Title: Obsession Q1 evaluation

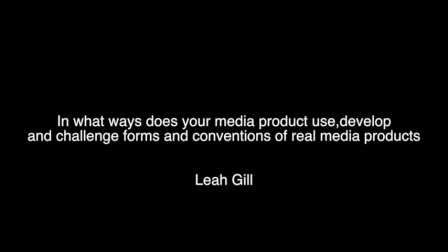(0:00)
In what ways does your media product use, develop, or challenge forms and conventions of real media products? Our film incorporates genres of both drama and thriller. There are many conventions we had to follow in order to meet the expectations of our genres. One way we did this was through the pace of editing.
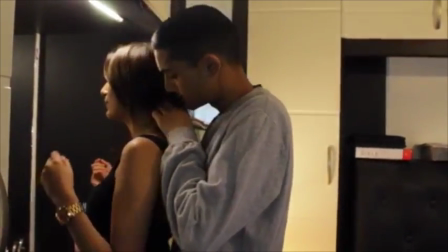(0:20)
Typically, drama thrillers include a slow pace and longer scenes in the beginning, which establishes the character's setting and mood.
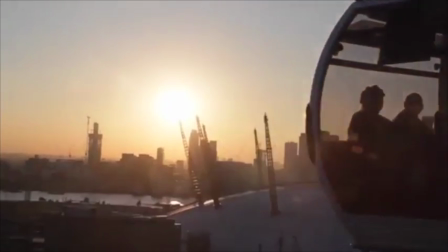(0:28)
It follows then onto some sense of shock or plot twist, which is what we included halfway through the trailer,
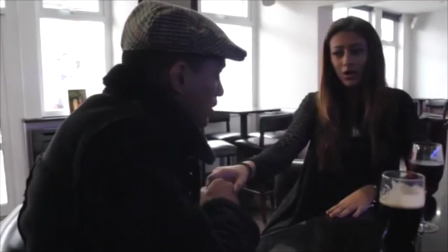(0:36)
establishing it as more of a thriller. Our main inspiration came from The Perfect Guy.
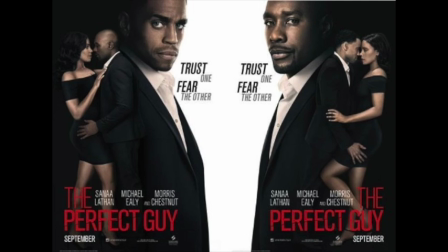(0:41)
From our research into this trailer, we picked up many common conventions we can pursue and manipulate in order to meet the expectations of our own trailer.
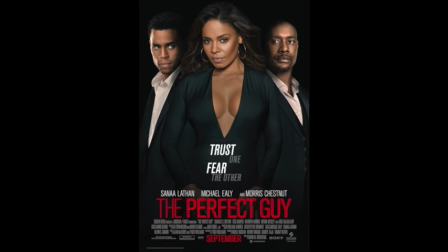(0:51)
The Perfect Guy includes a build-up and plot twist.
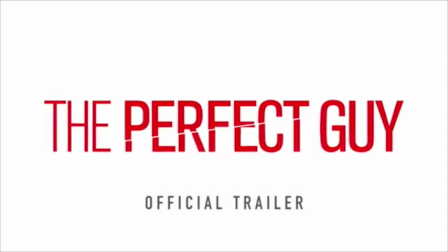(0:55)
Additionally, the lighting in The Perfect Guy inspired us as we wanted a clear contrast from before and after the plot twist.
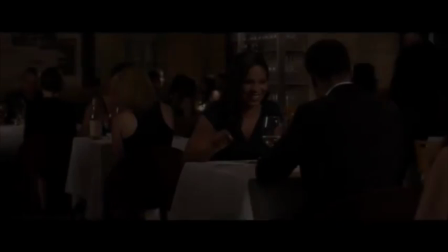(1:03)
The lighting in the beginning is typically daylight or warm lit, setting a calm atmosphere. However, as soon as we catch signs from the antagonist being an aggressive person, the music, pace, and lighting changes. Similarly, in our film, we see the protagonist in dark rooms,
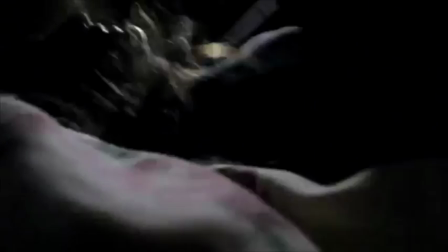(1:21)
and a frequent use of strobe lighting is used to give an effect of a broken light flickering,
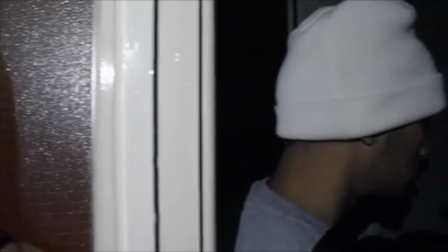(1:27)
adding to a thriller convention, as well as helping us reach the climax of the film and presenting danger and warning. Another convention we used was the slow motion scene in the beginning of our trailer, as also seen in The Perfect Guy.
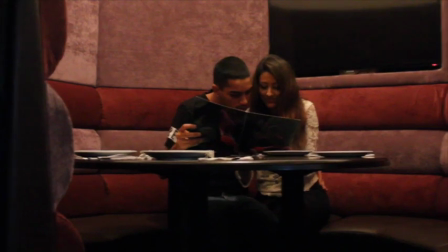(1:42)
The use of this being slowed down catches the moment of happiness and romance they both share and helps the audience see a real connection between the couple, which makes it even more of a shock when we see the antagonist switch and become abusive.
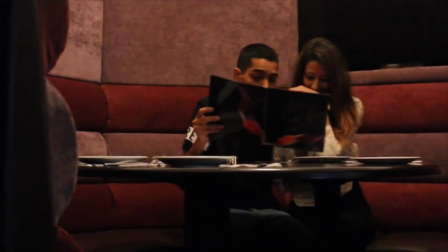(1:57)
The slow motion also helps contribute to the pace, as it was set to build up the plot twist, followed by the fast pace.
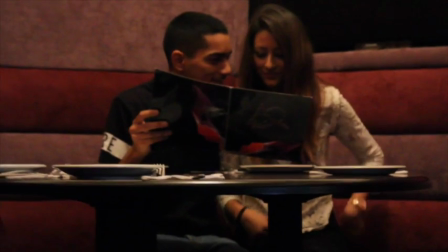(2:04)
Another convention we used was through the camera angles and costume choice, which created a strong sense of who's dominant in the scenes.
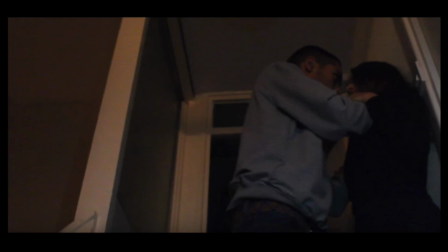(2:12)
When filming the antagonist, we typically used low-angle shots in the abuse scenes, making him appear superior to the protagonist and portraying the power he has over her. This is also highlighted through the costume, as he is dressed in thick jumpers and hoodies,
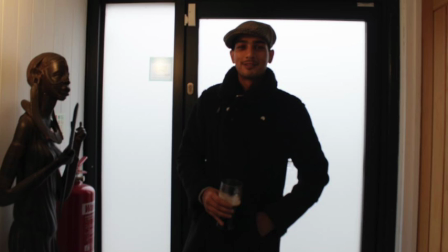(2:31)
while she wears thin clothes such as a vest top, making her appear smaller than him and more vulnerable.
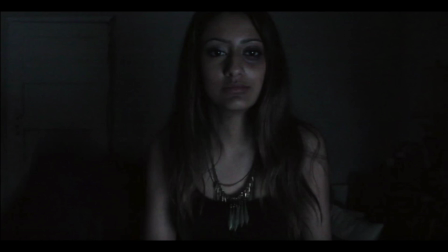(2:38)
The clothing of the antagonist also fit for the conventional deviant young male, fitting in our 20th century setting.
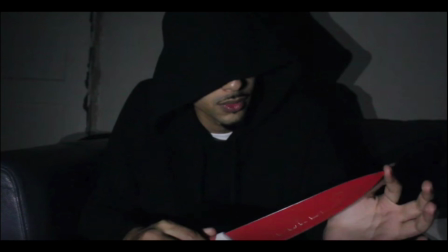(2:48)
We also chose our production company to be Film 4, as it fits the conventional films that they produce.
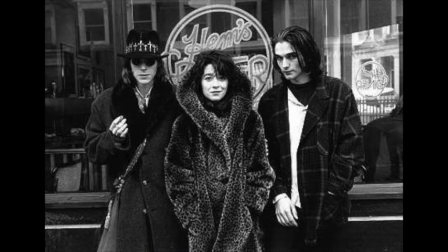(2:56)
For example, London It Kills Me focuses on real issues of drug use and poverty in West London,
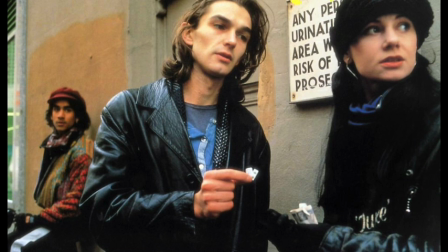(3:02)
which fits our film set in West London and our focus on real issues.
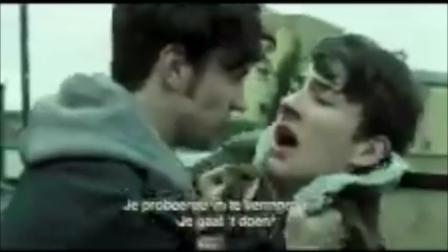(3:11)
Chat Room is a British film and is targeted at a young audience members based on themes of depression and suicide.
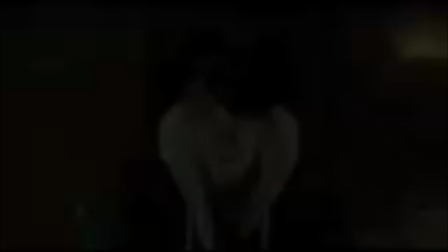(3:18)
It expresses that regardless of your age, you can fall into depression and suicide.
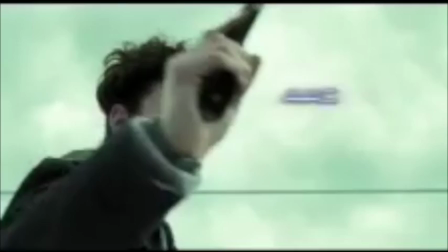(3:23)
Similar to our film, regardless of your age, you can experience domestic violence and abuse.
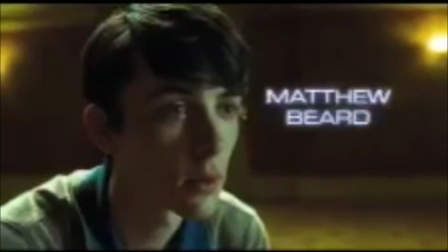(3:29)
It also shares a similar target audience.
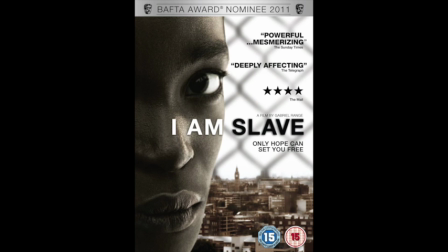(3:32)
I Am Slave is also similar to our film, as it doesn't offer escapism for audience members but expresses real issues. We challenge these conventions, however, as although Film 4 has produced these films,
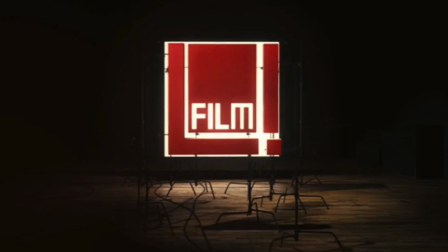(3:45)
they are typically low budget and unpopular, and so most movies are blockbuster films.
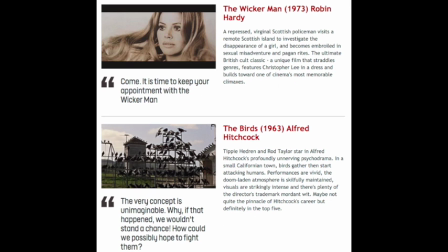(3:52)
However, we wanted to challenge this.
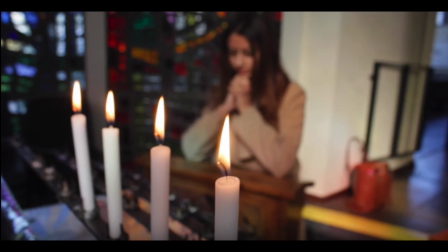(3:54)
We challenge conventions of real media products by incorporating realism and opposed to escapism.